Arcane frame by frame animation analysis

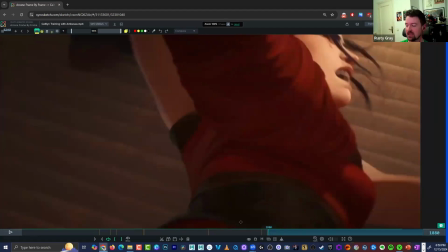41:03 That whiplash effect adds a lot more to that hit than if she just kind of hit there and stayed, right?
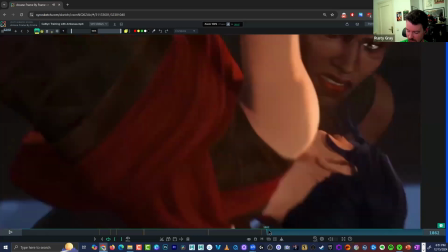41:15 And yeah, this is really to Matt's point, right? We're getting like 50 cuts of her hitting the floor, boom, boom, boom, right?
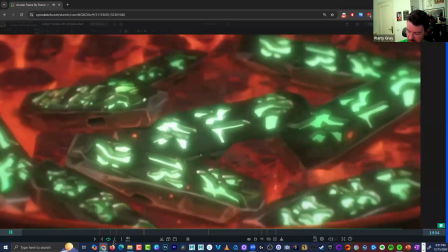41:22 Several times. So that is how we're getting the impact out of this.
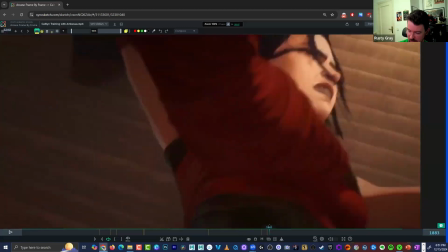41:31 We really feel the hang time, and then this just really speeds it up into the floor to make it feel even faster.
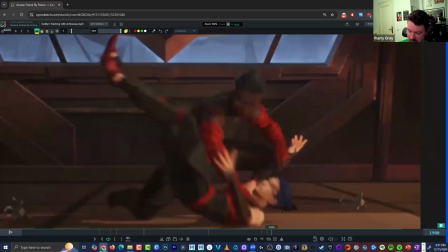41:38 This is that continuation of the same shot that was probably done all the way to this in one clip, and then they just intercut it.
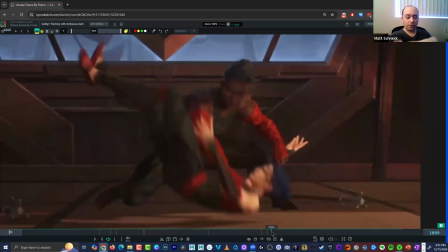41:49 I like that her legs like flip over, like it really that like the arc over
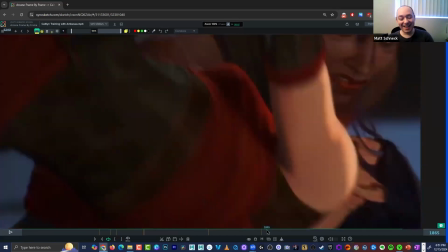42:00 the big woman's shoulder, and how it whips her legs,
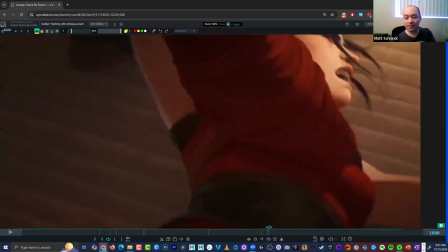42:05 like that continued motion like across her body in like a really uncomfortable direction, I think really helps sell it too.
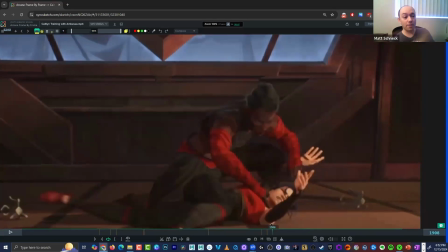42:14 Because like when the feet have further to go, they have to whip a lot faster. Yep.
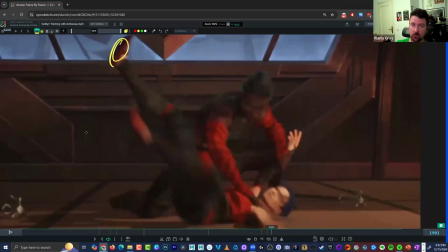42:19 Yeah, and so often they're very far behind and they've got to really catch up. And here you've got the whole mass, the main mass has now almost come to a stop. So this just really whips through like a baseball pitch with an arm, very important point.
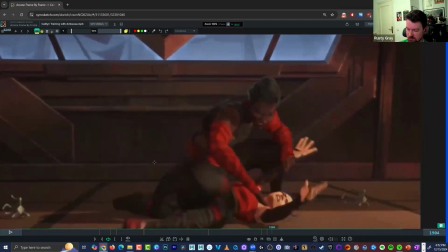42:36 Definitely got to have that overlap in those arms. This is where you're just like pushing all of that stuff as much as you can.
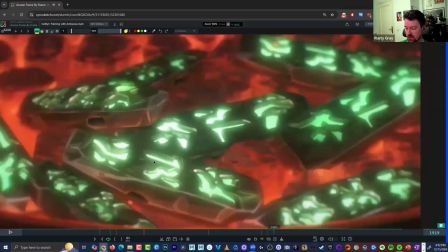42:43 And the more that you push it, the better it'll feel for your impact, right? It's not just like this rotation either.
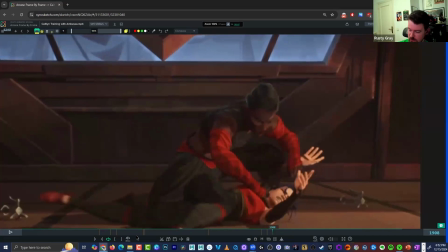42:50 There's a turn to those legs, right? You could feel it come out here and then come in as she recovers.
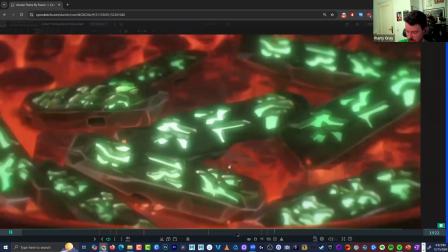42:59 So I think there's a lot to take away from that clip. I was going to say that something really cool too is that at the end,
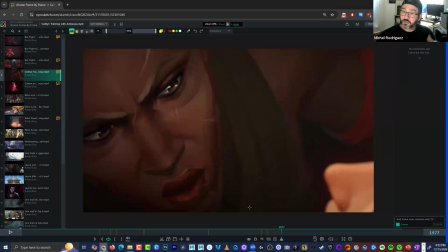43:06 even though she threw her on the floor and all that, she's still fighting the moment because she's trying to get up.
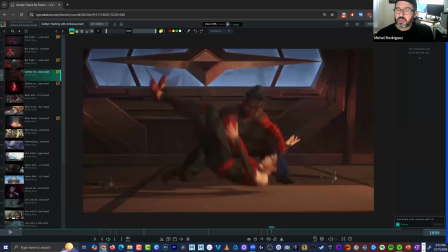43:13 And nobody that do that kind of thing, they secure you on the floor like that. She's trying to make the point, hey, this is because of this. She's trying to hold the neck and hold the arm and still talking to her, and the other one is trying to fight the thing.
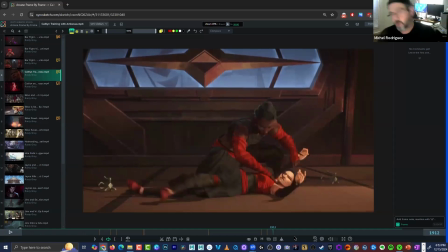43:28 It's a situation there that it's not just throw them on the floor and say, hey, that's what you deserve. No, it's still something going on there. Yeah. It's cool. It's really cool. Mm-hmm. Because she's still, the head is off. She's still trying to get up. Yeah. It's really cool. Yeah.
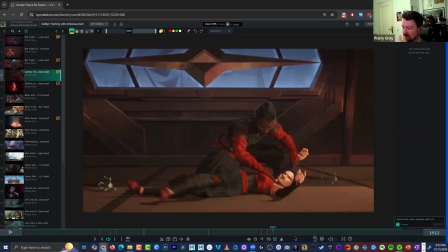43:47 And I mean, as someone who's being annoyed their teacher is winning in the fight, right? You've seen this in movies before that are like, I don't want to lose, and they're just getting bullied around essentially. I think that's a good call story-wise.
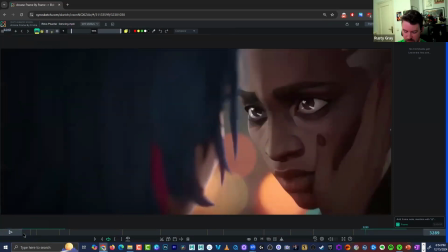44:04 Let's switch gears from all this fighting stuff and look at some of this dance animation.
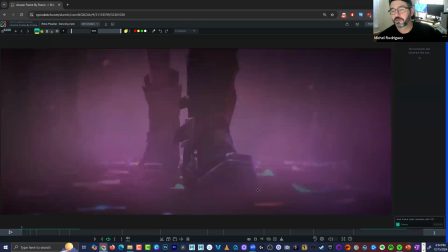44:12 I just wanted to say that the thing with animation that is amazing compared with real people acting is that they
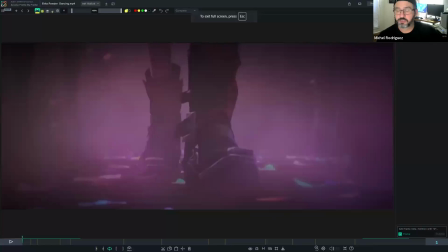44:21 might film something and something happened in that shot and they say, oh, that's cool, that happened. But in animation, everything is meant. Whatever movement, whatever reaction, whatever face, whatever is meant to be.
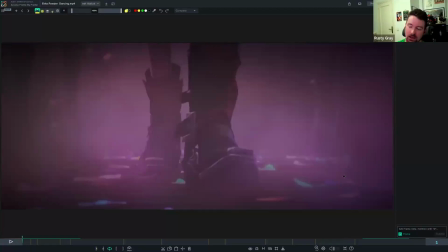44:37 I mean, it's you have to put it has to be thought out. Although there is that moment of spontaneity for us with shooting reference, or even thumbnailing stuff, you know, the idea might come to us and then we test it out in the planning phase.
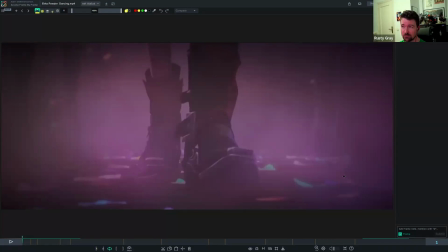44:53 You know, it could come up in blocking too, or blocking plus. We get the idea late and then we think it's worth putting in. So there are those moments of like intuition or lightning striking where it's like, hey, this might be a good thing to throw in there. But yeah, I generally animation is a lot more planned.